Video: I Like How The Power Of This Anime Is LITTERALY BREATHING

However, this already gets me to the core of this video.
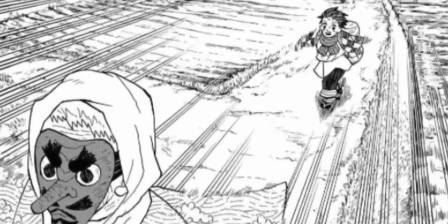8:09 For me, this world only truly comes to life like this in the anime.
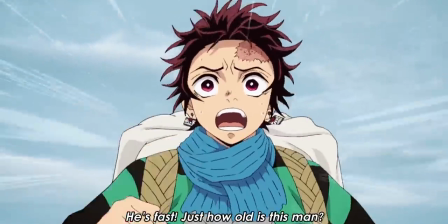8:15 The main reason this story became such a hit and was able to distinguish itself from its
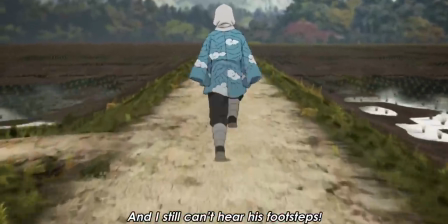8:20 competition was in large part thanks to studio Ufotable,
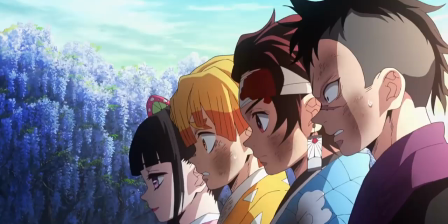8:26 the studio who brought this world to life. I really can't praise them enough, because that's how big their contribution has been.
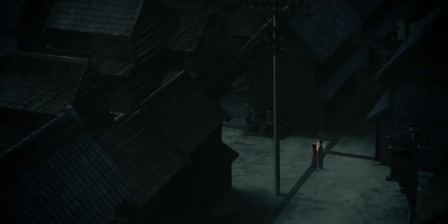8:36 You can pause the anime at almost any point and it looks like a f***ing wallpaper.
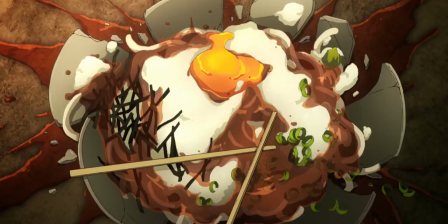8:42 The world feels vibrant and alive. The character designs are colorful and unique and combined with fantastic voice acting as well as
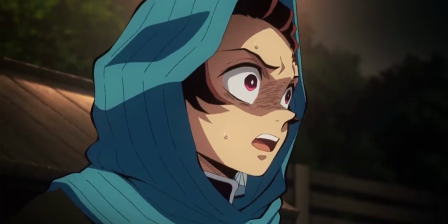8:51 detail-rich facial expressions that together make up for a lot of the characterization station missing in the manga.
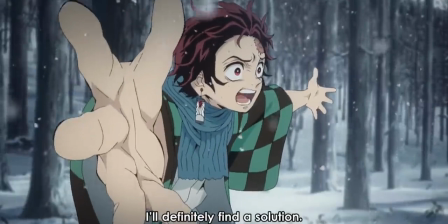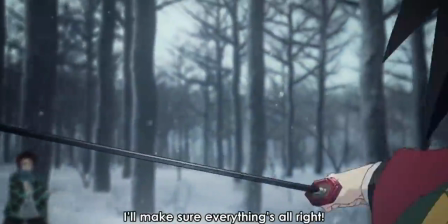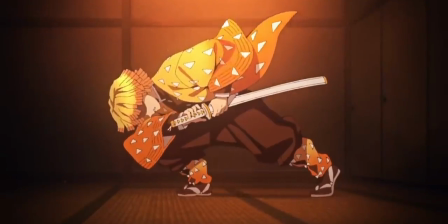9:09 The production team managed to find a near flawless balance between 2D and 3D,
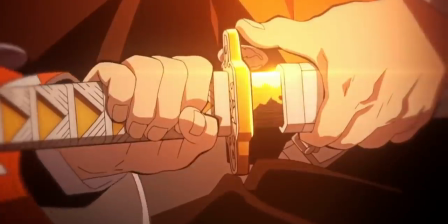9:14 seamlessly blending the two to allow for new and exciting camera moments and action sequences, as well as stunning ambient lighting,
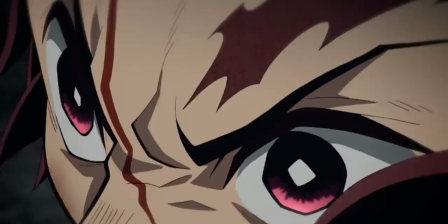9:23 perfecting what many other animes struggle with.
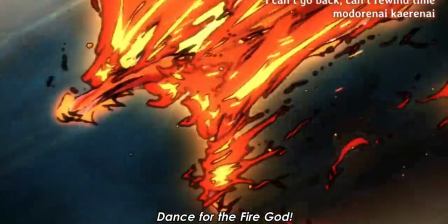9:26 In my opinion, visually, Demon Slayer easily outperforms most competition of the last few years.
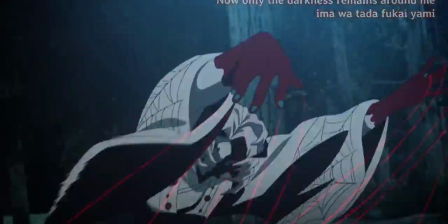9:34 It's truly a visual masterpiece. The score, created by Yuki Kachiura and Gohshina is pretty much perfect,
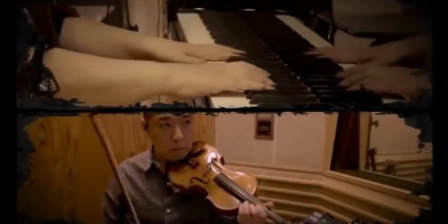9:42 with a rich variety of tracks that by themselves lift the plot and storyline to a higher level.
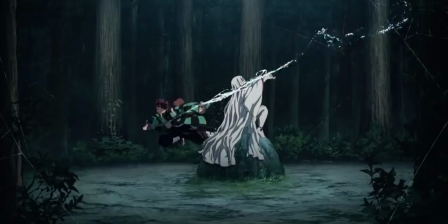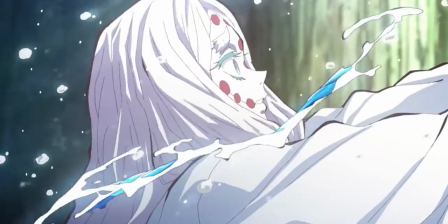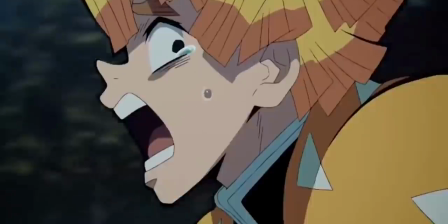10:00 The openings by the artist Lisa are so popular here in Japan that you basically hear them every day somewhere playing on some radio station.
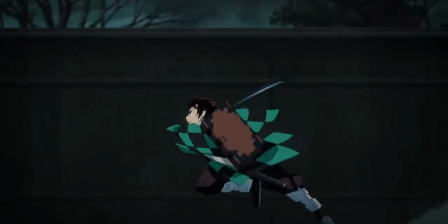10:09 All of that accentuated by great sound design that complements the score perfectly.
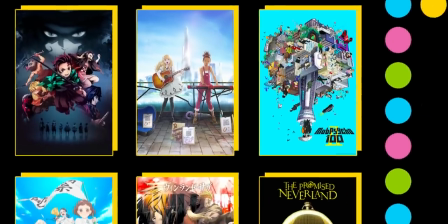10:15 Interestingly enough, Demon Slayer not only won Anime of the Year at the Crunchyroll awards,
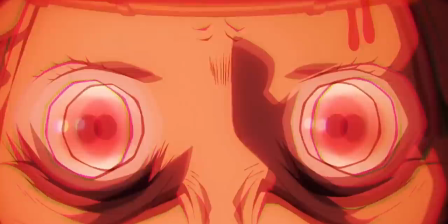10:20 we can talk about how legit those are, but they also won best fight scene.
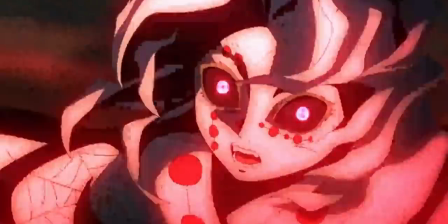10:25 And I think that this is the real reason this anime is as successful as it is.
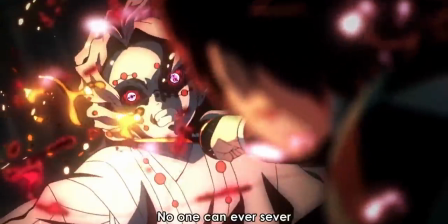10:31 The outstanding work of the visual and sound department came to full fruition with the many action and fighting scenes that this anime has.
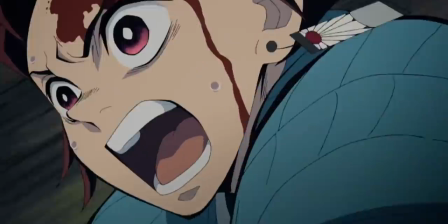10:40 Every time that Tanjiro swings to unleash his water breathing, it is followed by a visual visual firework of these beautiful,
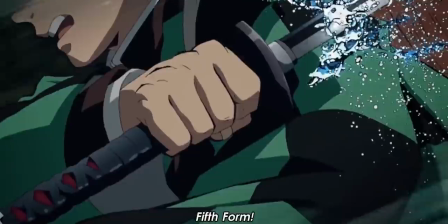10:48 lush, blue, ink-like waves juxtaposed against a photorealistic background.
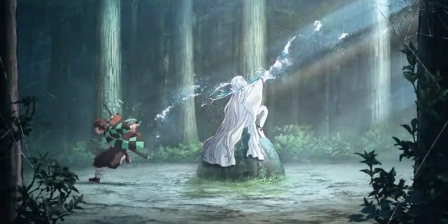10:53 This is just breathtaking every time I see it.
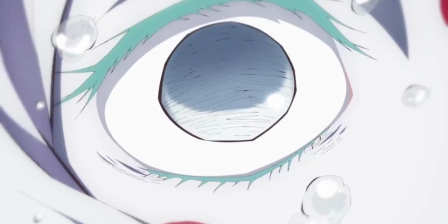10:58 And even slow motion, which is often used a bit awkwardly in Japanese media, is perfect. I mean, just look at this scene.
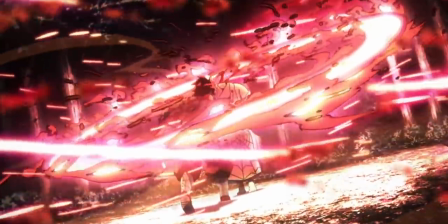This is some real eye candy right there.
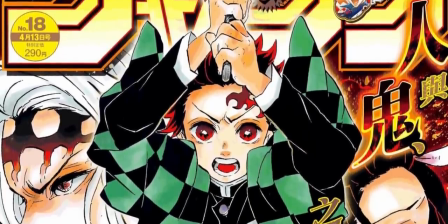11:19 While the writing in the manga is far from impeccable and in some parts is a little disappointing, the concept of the story overall is solid.
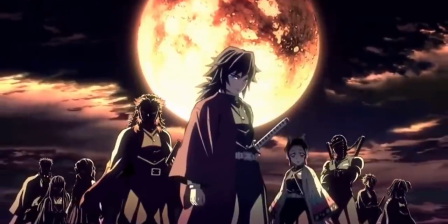11:27 And taken to the screen with breathtaking work from the production team,
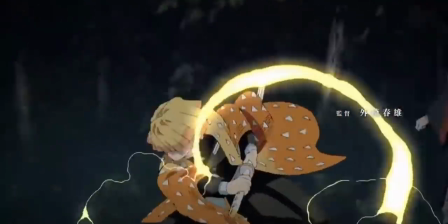11:31 Kimetsu no Yaiba in my opinion is a must see, though you can't skip the scenes with Zenitsu in my opinion.
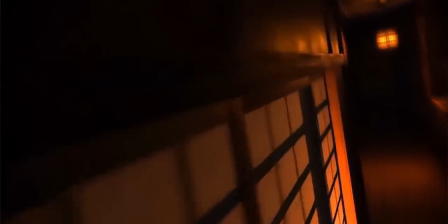11:37 It is so incredibly bingeable and now that season 2 is out with the pleasure district arc,
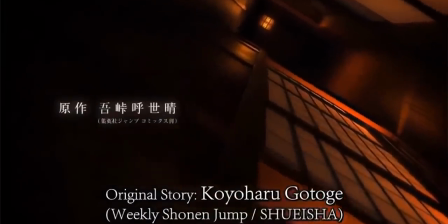11:42 I can't wait to dive back into this Edo period wonder world and hunt some demons. If you made it until here, that's the universe telling you to subscribe. Welcome aboard. No, but seriously, thanks for subscribing.